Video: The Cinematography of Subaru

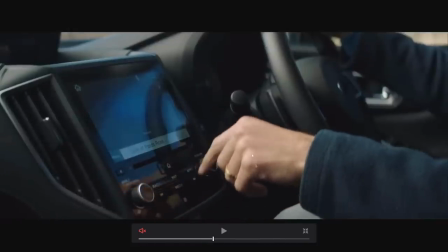(8:10)
The color grade's helping here, but we do have a blue in the shadows and our red slash yellow slash orange in the skin.
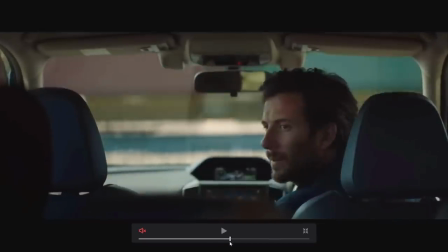(8:20)
Continuing on. Same thing. And you get the point, right?
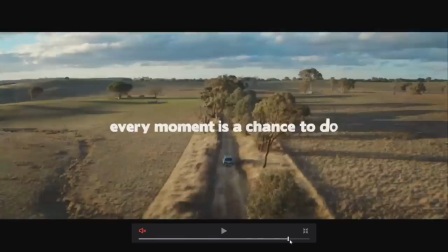(8:26)
A consistent color palette is really important.
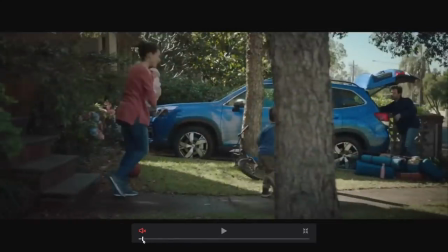(8:31)
And it's, dare I say, more important than a color grade.
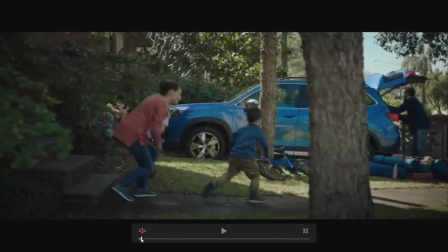(8:35)
Often, as I'm also a colorist, I'll get sent films or commercials, and the brief of the commercial is, oh, can you make this teal orange?
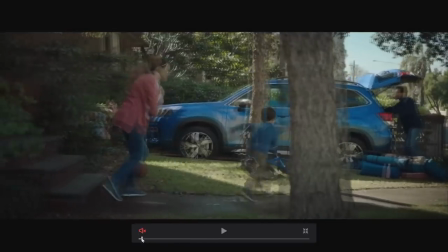(8:44)
Or can you sort of give it a cinematic look? And, you know, they might have a similar shot to this, but she's wearing a bright green t-shirt.
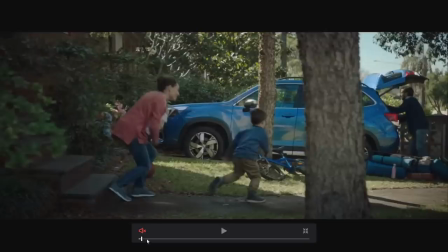(8:51)
The little kid's wearing a white t-shirt. Dad's wearing a Hawaiian shirt.
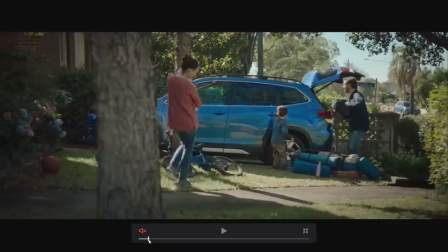(8:57)
Half of these things are multicolored. So, like, all of a sudden, the balance of the colors in the frame before I even grade them are wrong.
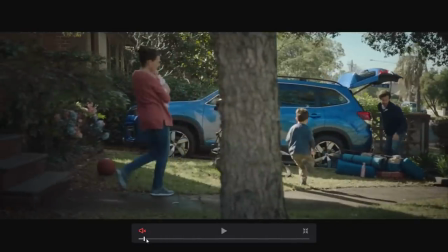(9:06)
They're distracting. They're not balanced. And this makes color grading very difficult. So lighting is a huge component of color grading and getting the look,
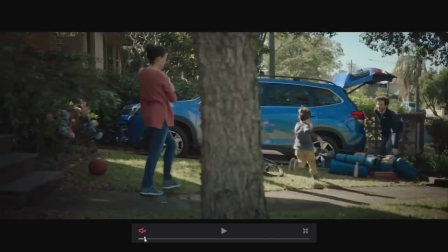(9:15)
but also, as you can see here, so is production design.
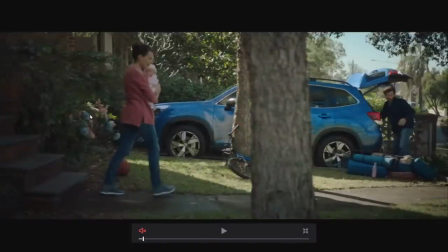(9:20)
And dare I say, these hydrangeas were put there.
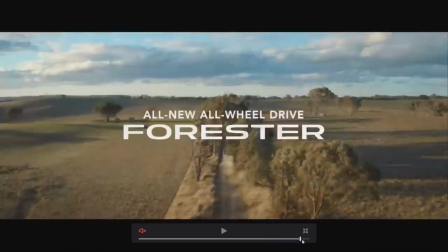(9:26)
We can talk about a whole bunch of other things in a second. I just wanted to finish up with that.
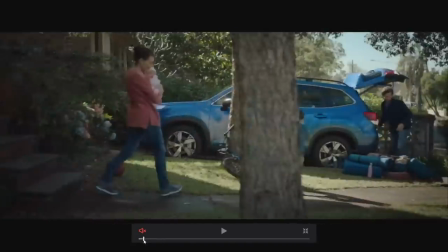(9:31)
Yes, okay. So the next thing I wanted to talk about was the edit.
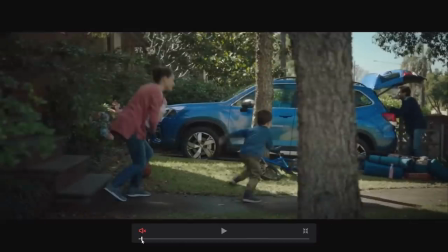(9:37)
I think this is a really, really impressive piece when it comes to editing and blocking and basically film language. When you're talking about the movement of the camera, the movement of people, and the flow of the edit, let me sort of elaborate on that a little bit.
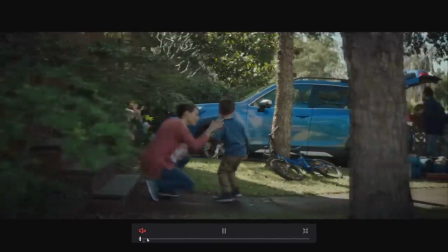(9:54)
So here you can see camera is moving left to right.
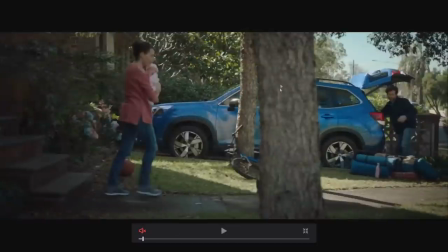(9:59)
And actually, I might just point out, I'm pretty sure this tree was added in post.
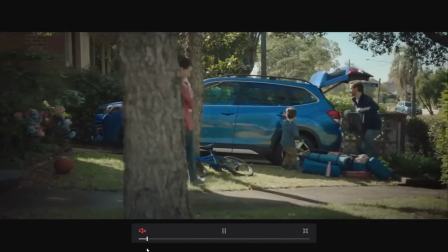(10:05)
Just to imagine that tree wasn't there, which I don't think it is. It's just adding an extra layer of depth.
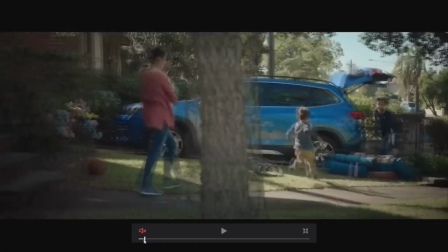(10:11)
That's a whole other topic. But anyway, I just thought that was interesting.
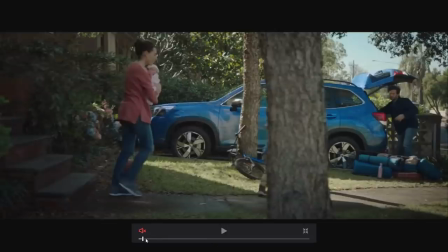(10:14)
If you shot this commercial or had anything to do with it, please contact me, comment on this, and tell me I'm wrong,
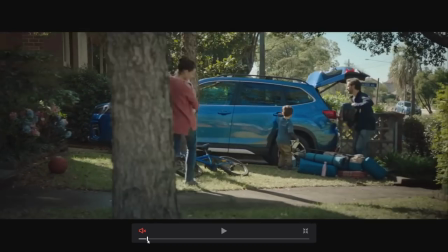(10:21)
tell me I'm an idiot, or tell me I'm right and sort of help the community
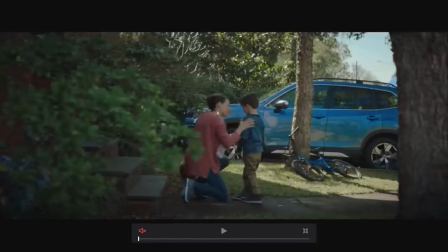(10:27)
appreciate this magnificent piece. So anyway, film language, we're talking about... okay, so let's have a look at the overall story.
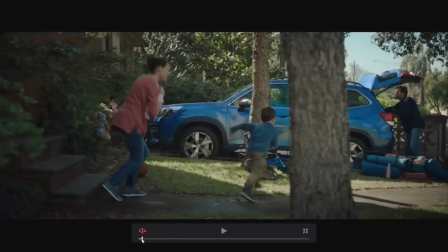(10:34)
The overall story goes for 1 minute, and it's about a happy family. Mum's at home, two kids, one kid very young.
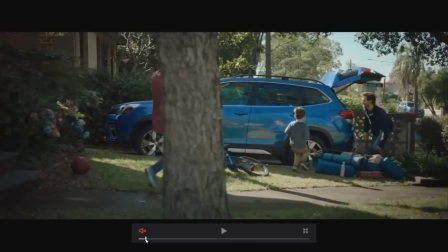(10:42)
Dad is going on a weekend, maybe, or a day trip with the son to spend some father-son time.
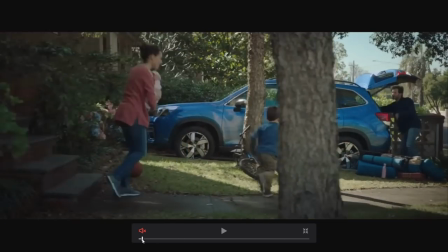(10:48)
Very important stuff. This is a classic, beautiful Subaru family.
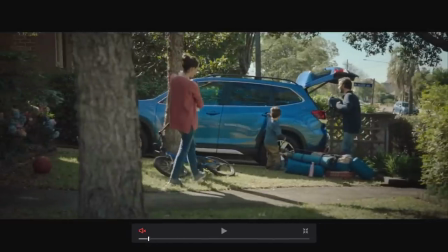(10:53)
But there's drama at home because dad and son don't spend enough time. He works too much. Mum's getting pissed off.
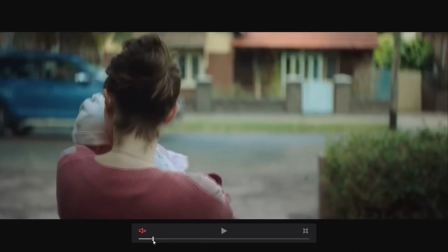(10:58)
So anyway, they go on an adventure. Yay.
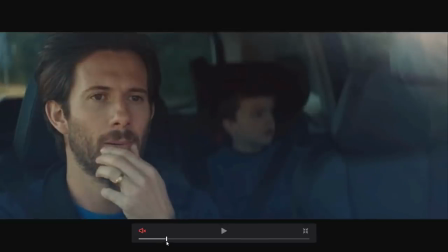(11:01)
Okay, so they're out on the road driving along and dad's like, how are we going to make this memorable and enjoyable?
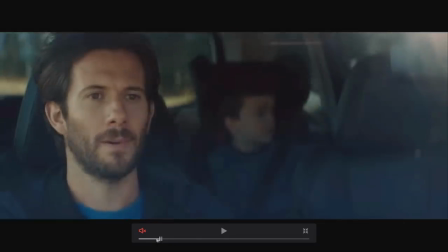(11:08)
How am I going to connect with my son? Traveling along.
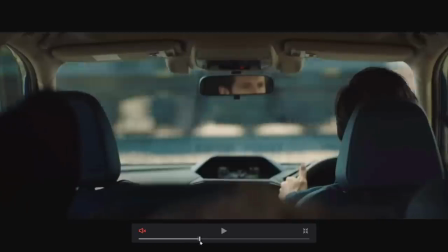(11:13)
Everything seems to be fine. Crossroads. Hold on a second.
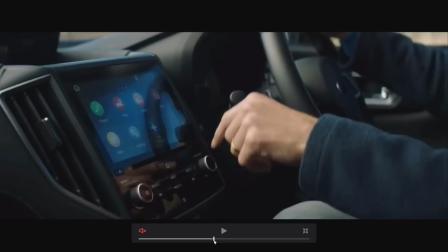(11:17)
What if we get out of the car and enjoy this moment together?
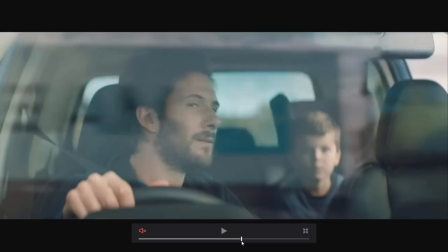(11:22)
I know my son loves trains. I do, Dad. That's it. I'm going to do it. Gets out.
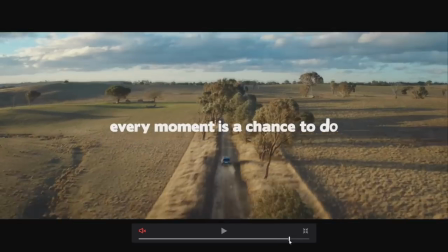(11:29)
Happy son. Happiest he's ever been, actually. Thanks, Subaru. So anyway, we have this story to tell.
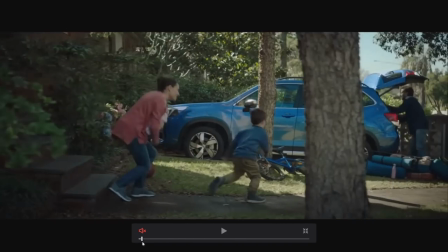(11:35)
We have 1 minute to tell it. And getting back to my film design, language, camera movement, blocking discussion, is check this out.
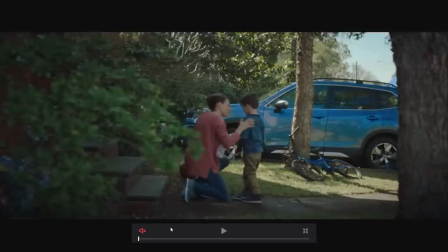(11:45)
This is really, really fascinating to watch the arc of the story, which I sort of just made up just then. The arc of the story script-wise, but then have a look at the arc of the story in terms of how the camera moves, how it stops moving, and the direction and the flow of how people move within those frames.
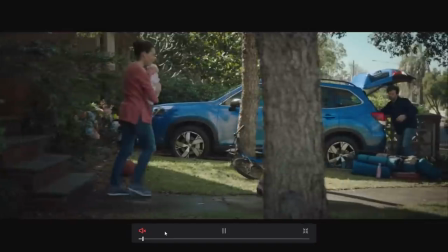(12:02)
So camera moves left to right. We're on an adventure. Why are we moving left to right?
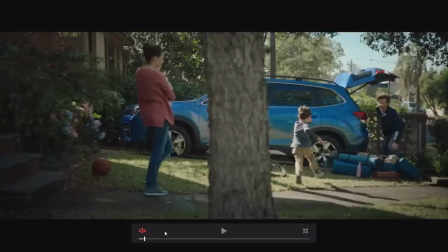(12:07)
Maybe because when we write, we're writing left to right. Maybe that's just a natural way that the brain looks at progression. So we're progressing left to right. Boy runs to the right.